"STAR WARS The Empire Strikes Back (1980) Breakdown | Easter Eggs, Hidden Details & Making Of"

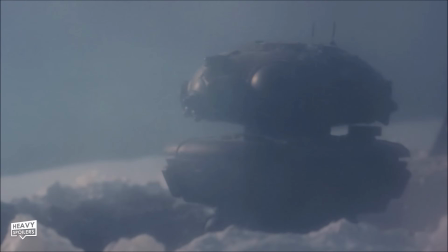(16:18)
The idea of them being like...insect bug things is of course carried across to their design with the appearance of them even appearing spider like due to all the eyes.
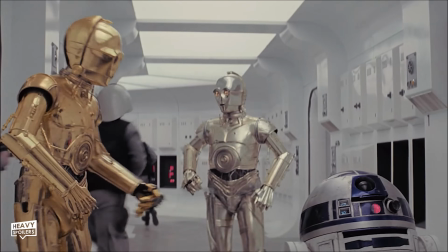(16:27)
Whereas I know it's an Arachnid yet but whereas the first film tried to do the comedic duo of 3PO
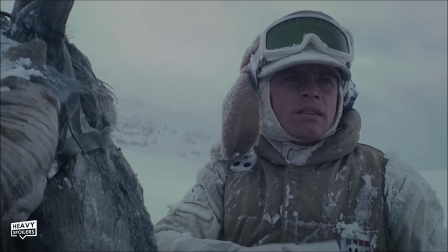(16:32)
and R2 to start the film this probe droid has a far more sinister side to it.
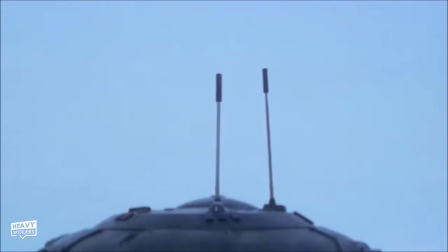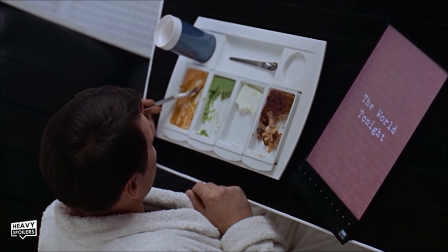(16:44)
If you read the transcripts you can actually figure out what it's saying and the line apparently is scan into the system I can see the rebel base.
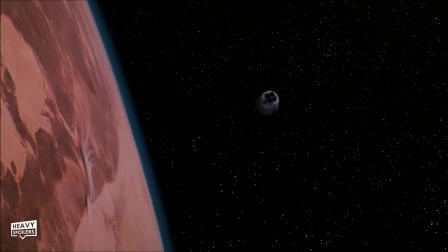(16:52)
Now the probe going to Hoth echoes the shot in a new hub of the escape pod crashing down on Tatooine.
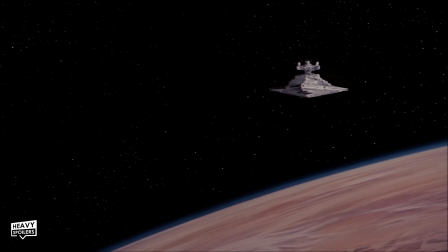(16:57)
This gives us the idea this movie will be an opposite to the first as that had a hot desert planet whereas this is a barren Iceland.
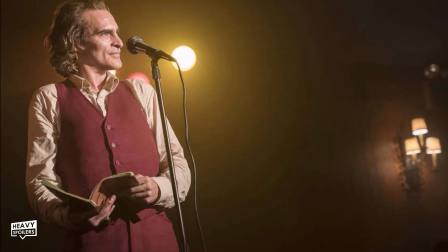(17:04)
You should have called it Colt.
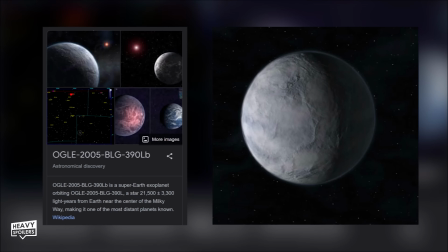(17:08)
Anyway, NASA actually have a planet on their radar that they've nicknamed Hoth which is a super earth planet orbiting a sun 3000 light years away.
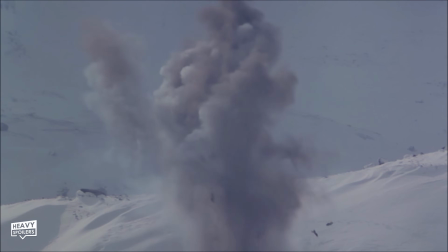(17:15)
In the intro we actually get two things crashing down with the first probe landing before we cut to Luke riding a tauntaun.
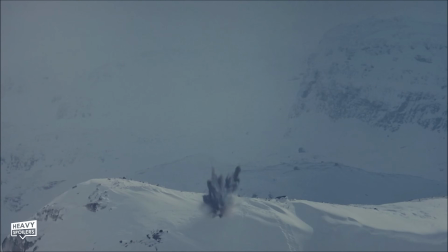(17:22)
Luke sees another thing come crashing down and this has always made me wonder whether this is two probes or if it's the same one.
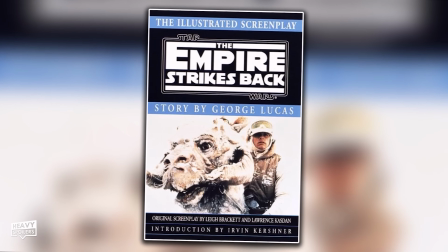(17:28)
The screenplay actually clears it up with it stating that we see it before we cut to Luke's perspective of the exact same event. Personally Steven Spielberg over here I probably would've just done the one but I guess it
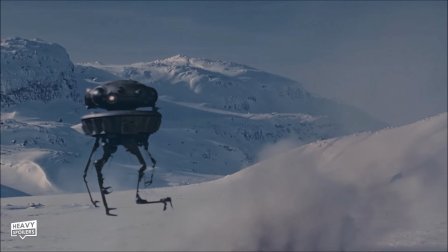(17:40)
would've been weird to show the probe droid hatching in between these moments before we then get the Whomper attack.
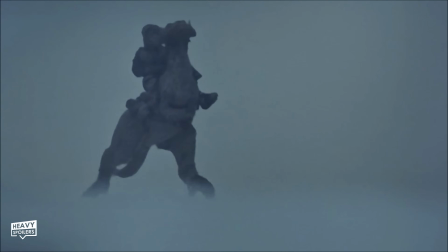(17:45)
The Tauntauns were originally designed to look lizard like but due to how cold it was the creative team made them carry across sheep qualities to keep them warm.
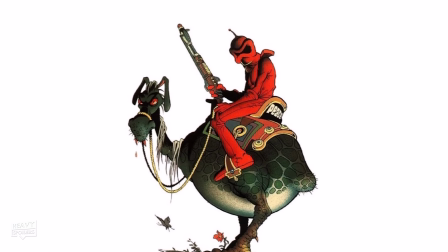(17:53)
When crafting the creatures they lurked out a lot of different designs with him originally settling on the beast that the Necron 99 rode in in the 1970s film Wizards.
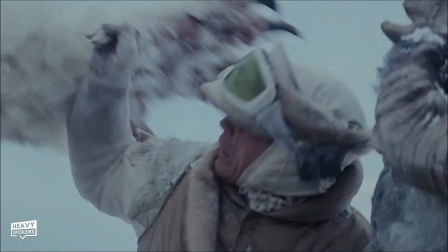(18:02)
At this point Luke gets attacked by the Whomper who itself was based on the Abominable Snowman.
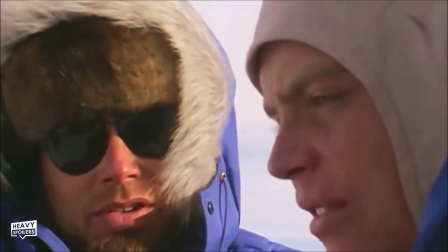(18:09)
Now filming with these creatures was a complete nightmare and Lucas ended up having to cut around a lot of them due to how bad they looked on camera.
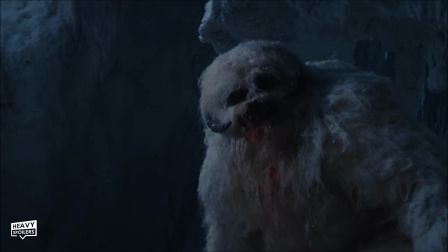(18:16)
For the special edition they went back and reshot several moments with them including the cave scene which it was originally completely absent of the moment where it's crouched down eating something.
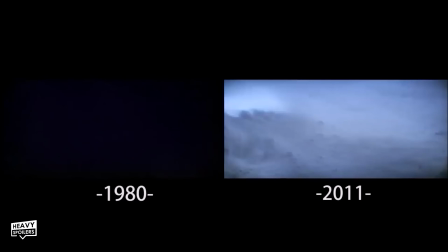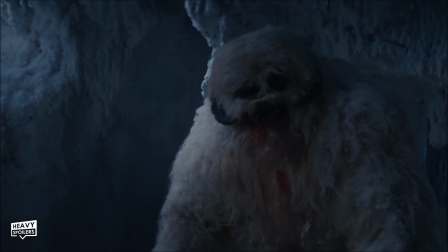(18:32)
They made a much smaller set for this so that the Wampa would seem bigger with ILM's Howie Weed playing the part of the creature.
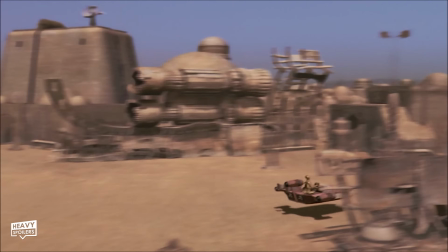(18:39)
Lucas originally only wanted to do a special edition version of A New Hope but they saw the benefits of re-releasing these movies due to the big bucks they got back on them.
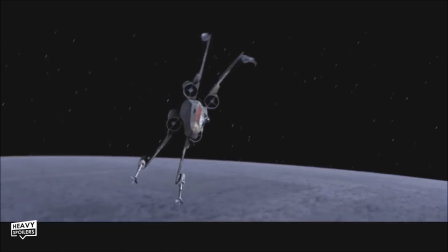(18:47)
However he was kinda pushed time wise to get the other ones done which is why both us and Jedi have fewer changes in them.
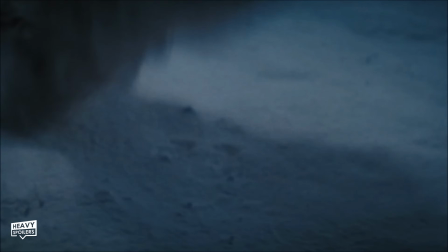(18:53)
Now Wampas were gonna play a much bigger apart and originally there were gonna be some lines of dialogue where we discovered they had attacked Echo Base.
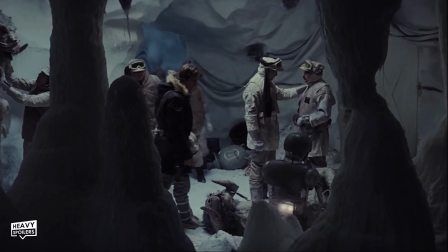(19:01)
At one point when hands walking to find out about Luke you can catch a dead one on the ground and this was supposed to be in the aftermath of one of their ambushes.
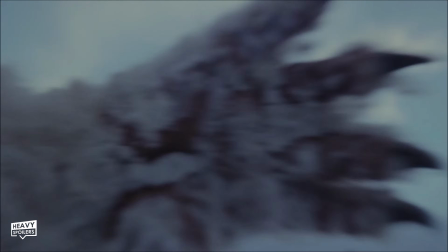(19:09)
There was also a deleted scene involving Whompers trapped in a room which C3PO would use as a way to trick some of the snowtroopers.
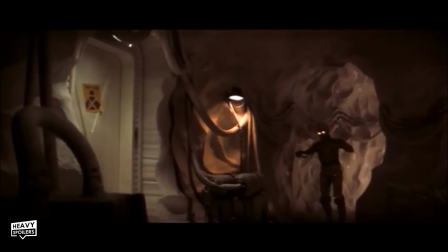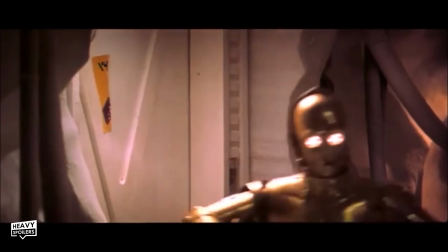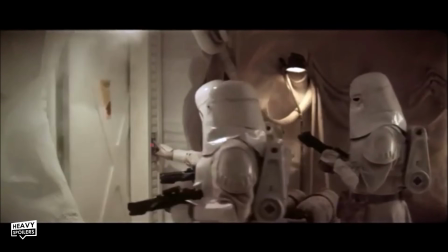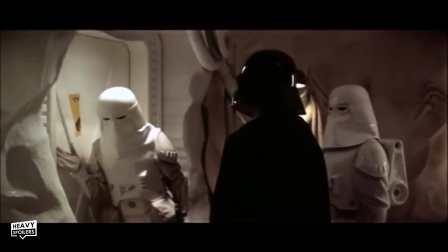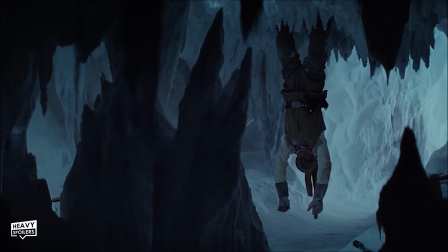(19:43)
Luke hanging upside down is a motif that repeats throughout the movie and it always comes at transformative points in his life.
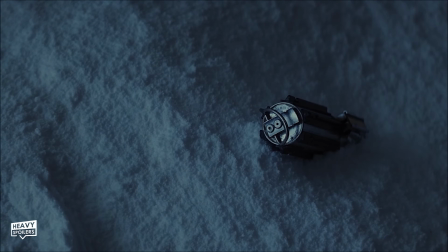(19:50)
The first time he hears him reaching out and using the force to pull his lightsaber which is the first time we'd seen something like this in the saga.
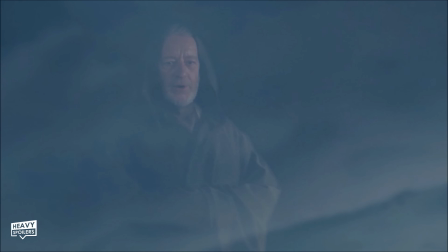(19:57)
This then leads to Ben speaking directly to him and this is so he can move on to the next part of his training.
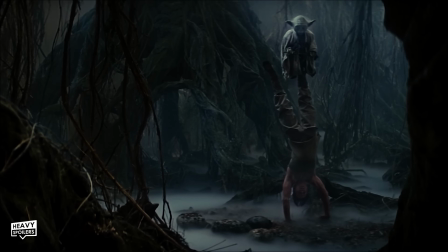(20:03)
That involves Yoda with him doing an upside down handstand and once more having to tap into the force as part of that training.
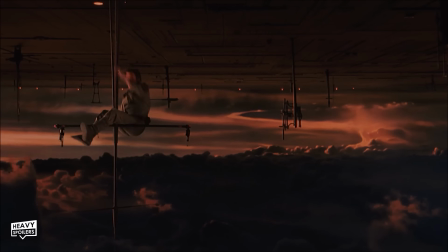(20:10)
The last time comes after he learns Vader is his father and he hangs upside down underneath Cloud City.
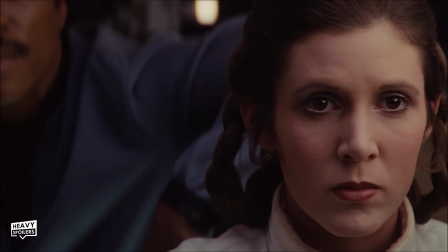(20:15)
In order to escape this he has to use the force to speak to Leia and again it's sort of like poetry they rhyme.
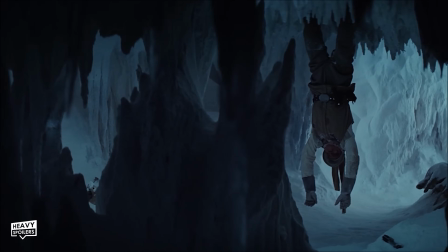(20:22)
Luke's costume here also highlights his changing with it being a mix between grey and white.